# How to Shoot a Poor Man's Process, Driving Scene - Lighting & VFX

I think they're used for carrying big panes of glass or windows not really sure but they are excellent for mounting on a car so I picked a couple of those up.
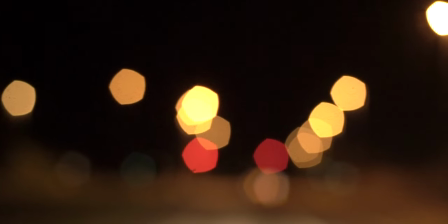I drilled some holes and attached a bit of MDF along with a quarter inch bolt so I could fix the tripod head to it and that's about it. Now I should if I was doing this properly get permission to do this on public roads but i think the saying goes it's easier to ask
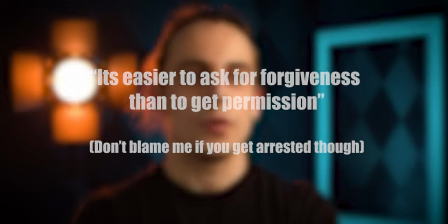for forgiveness than to ask for permission so i'll leave it at that i
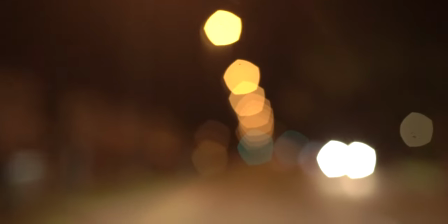made sure to throw the camera out of focus to get lovely realistic bokeh
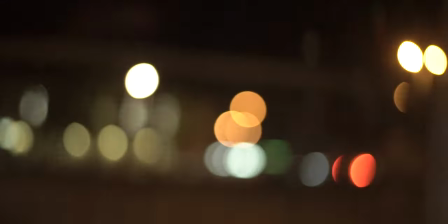just look at that bike in post-production this was all
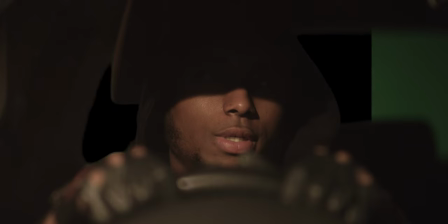composited and again I'm not going to go into graphic detail about how
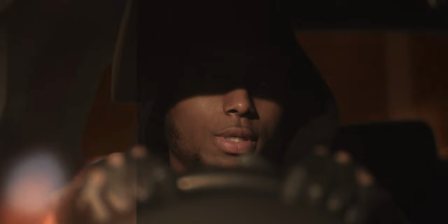this was all composited because that could be a whole nother video series in itself
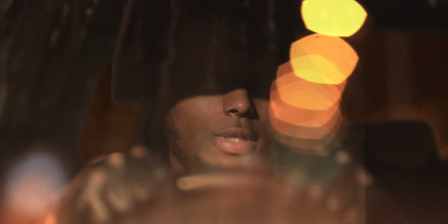but all I will say is that the water assets and the bump maps from those were placed on top of the reflections because that's how it would appear in real life so that
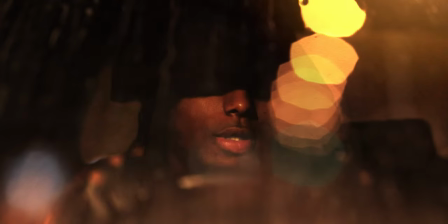those reflections are actually being distorted and refracted by the water. Once everything is edited together with the exterior shots too, this is what the final shot looks like.
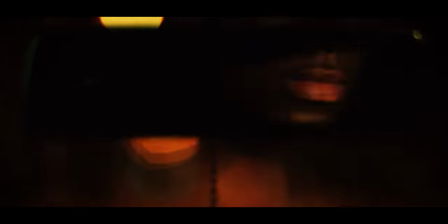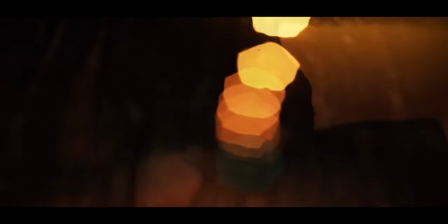Now if you're wondering, the short film hasn't actually been released yet, but I do hope to do that in the near future. If you've got any suggestions of how you would shoot a poor man's process, then I'd be interested to hear about those. So make sure you leave a comment below and I'll be sure to get back to you. Hello everybody, how's it going?
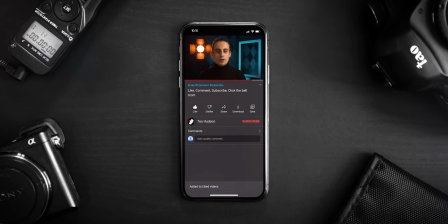If you like this video, then don't forget to give it a like. It really does help to beat the YouTube algorithm.
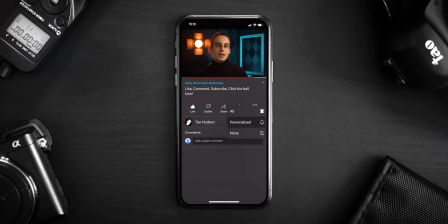If you're new to the channel, then make sure you subscribe and hit the bell icon to stay updated with all of the content being released on this channel. As always, thanks for watching, and I'll see you in the next one.